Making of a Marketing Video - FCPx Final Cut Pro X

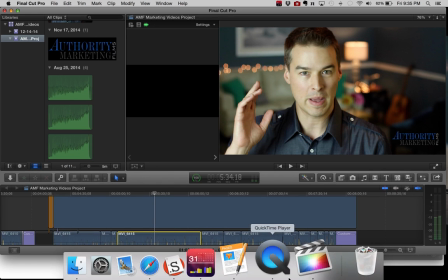[4:06]
It's about $100, and it goes on this camera. Let me just pop over to here.
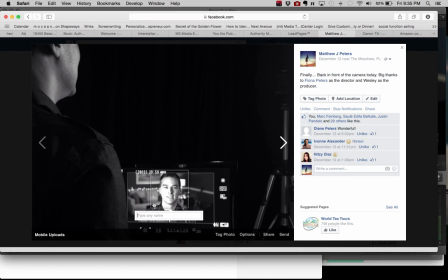[4:13]
So you can see how I set this up. I have my camera in front of me. Notice there's no light directly in front of me. This is actually a large window. I covered that up. I have a light box, $50, $100, something like that.
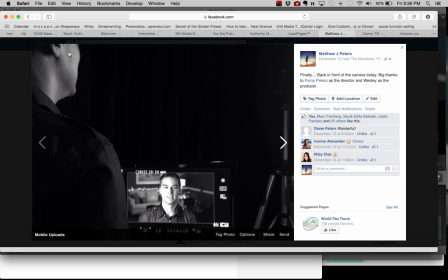[4:31]
Light box over here shining at me on this side, and then I have a gold reflector on the other side.
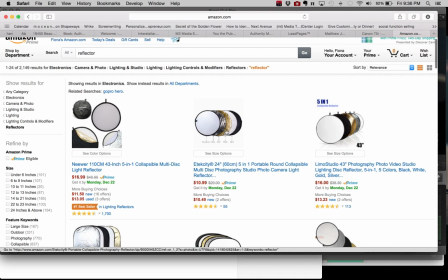[4:37]
Reflector, they are very inexpensive. I like to use the gold side in this case because it reflected a warmer light on my skin.
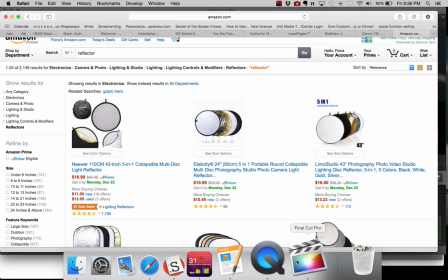[4:45]
So let's go back and take a look at what that looks like. All right, so here is the white light.
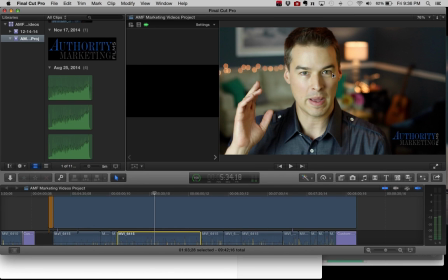[4:53]
You can see a little bit of the gold here. They're subtle. One of the things is I didn't put a light on both sides because you see, my cheekbone right here really stands out, and it'll fade a little bit once it's playing.
My mind ready to go, and I can choose.
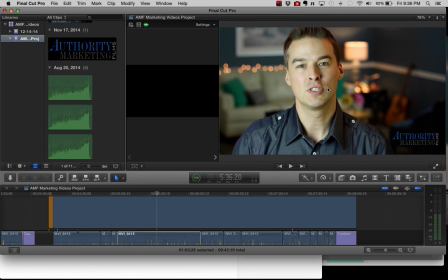[5:09]
But what it does is it draws out my jawline a little bit, and it gives a little bit more of a dramatic effect, because what happens a lot of times is we light white light on this side, white light on the other side, and it's kind of a flat lighting.
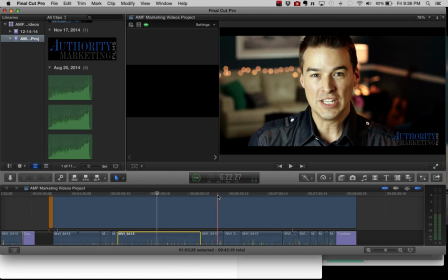[5:24]
So this is more theatrical, more dramatic when you have those looks there. So I could put this, what I created here, up against something people shot on, let's say 16mm film and film stock, and I could make it look exactly like it.
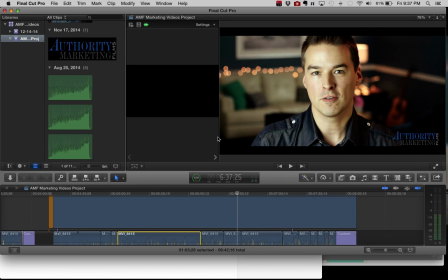[5:43]
Now, to a professional, they might find some little nuances that are different, but really, this gives that movie quality.
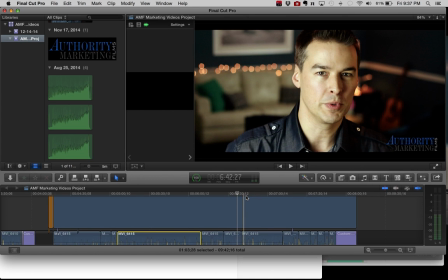[5:52]
And adding the effects, I really spent about 10 minutes on it. It's not a big deal to put effects on it.
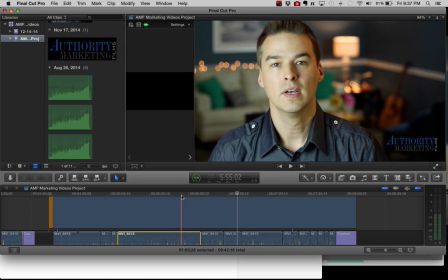[5:58]
So if you have this program, Final Cut Pro,
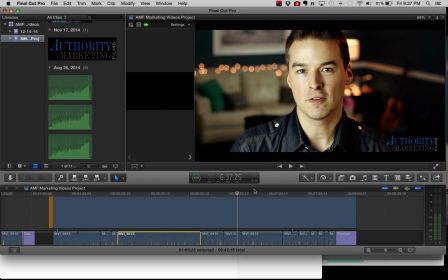[6:03]
it's pretty straightforward to just add effects and then pull them back if you'd like to. This right here is my Authority Marketing Films, what they call it is a bug. And what I did is I selected this track here,
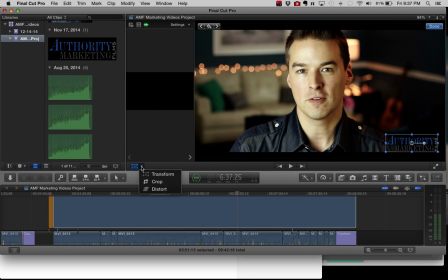[6:18]
and I can go in and we're going to transform it. I can grab it. I can make this really any size I want, put it anywhere I want, but this is a layered file, so it's a PNG file, a .png file, and there's no background.
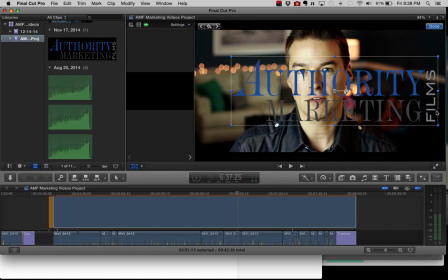[6:37]
That's key. So if you have a JPEG image, you're going to probably have like a white or black background, and it just takes away from some of the quality to have it that way.
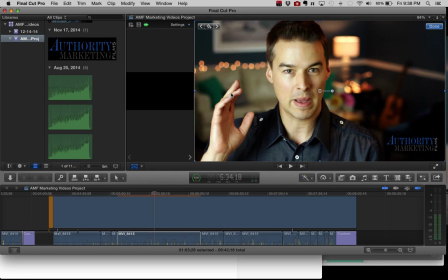[6:47]
So I can go back and change things back to the way they are. You can see as I add
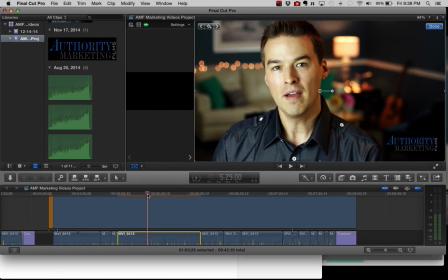[6:55]
that's kind of a silly shot of me here, but I'm just going back through and undoing some of the things I was doing before.
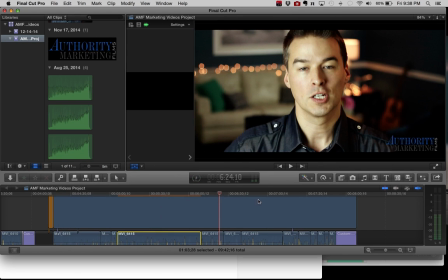[7:02]
So it brings it back to what you're seeing in this end video. To me, it looks like $1 million.
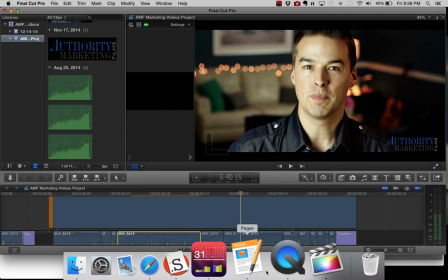[7:11]
And I'm breaking it down for you here to show you that, behind the curtain, there's some little tweaks that we do.
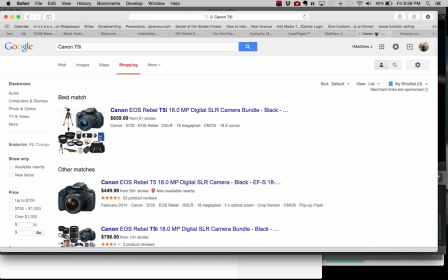[7:19]
Let's go over here and I'll tell you about the camera that we use. So I use a Canon Rebel T5i.
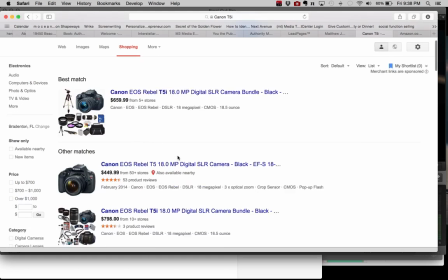[7:26]
I got this at Costco, and Costco, it came with some lenses.
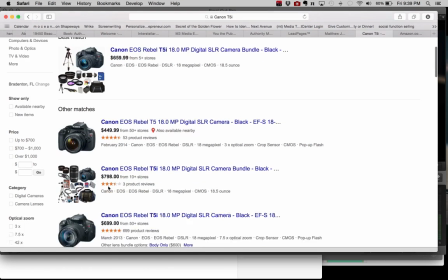[7:31]
It did not come with the 50mm lens, but again, the 50mm lens is about $100.
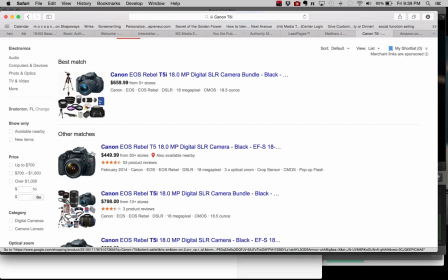[7:36]
And it's a great camera. What it has is a screen that flips out, and it also has HDMI out. So if you use like a HD, if you have an HD TV at home, you have an output you can run into a television, and that's what we did here.
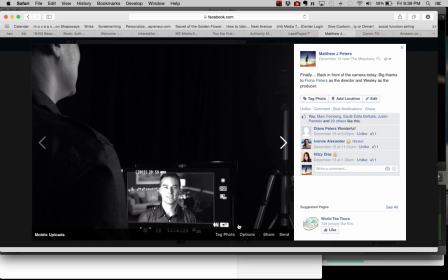[7:53]
It's not a special monitor. This is actually a 32-inch television. And what I did is I ran a cable out of the camera into the television, and it's showing me what would be on that little screen next to my camera there. It's just projecting the same thing here.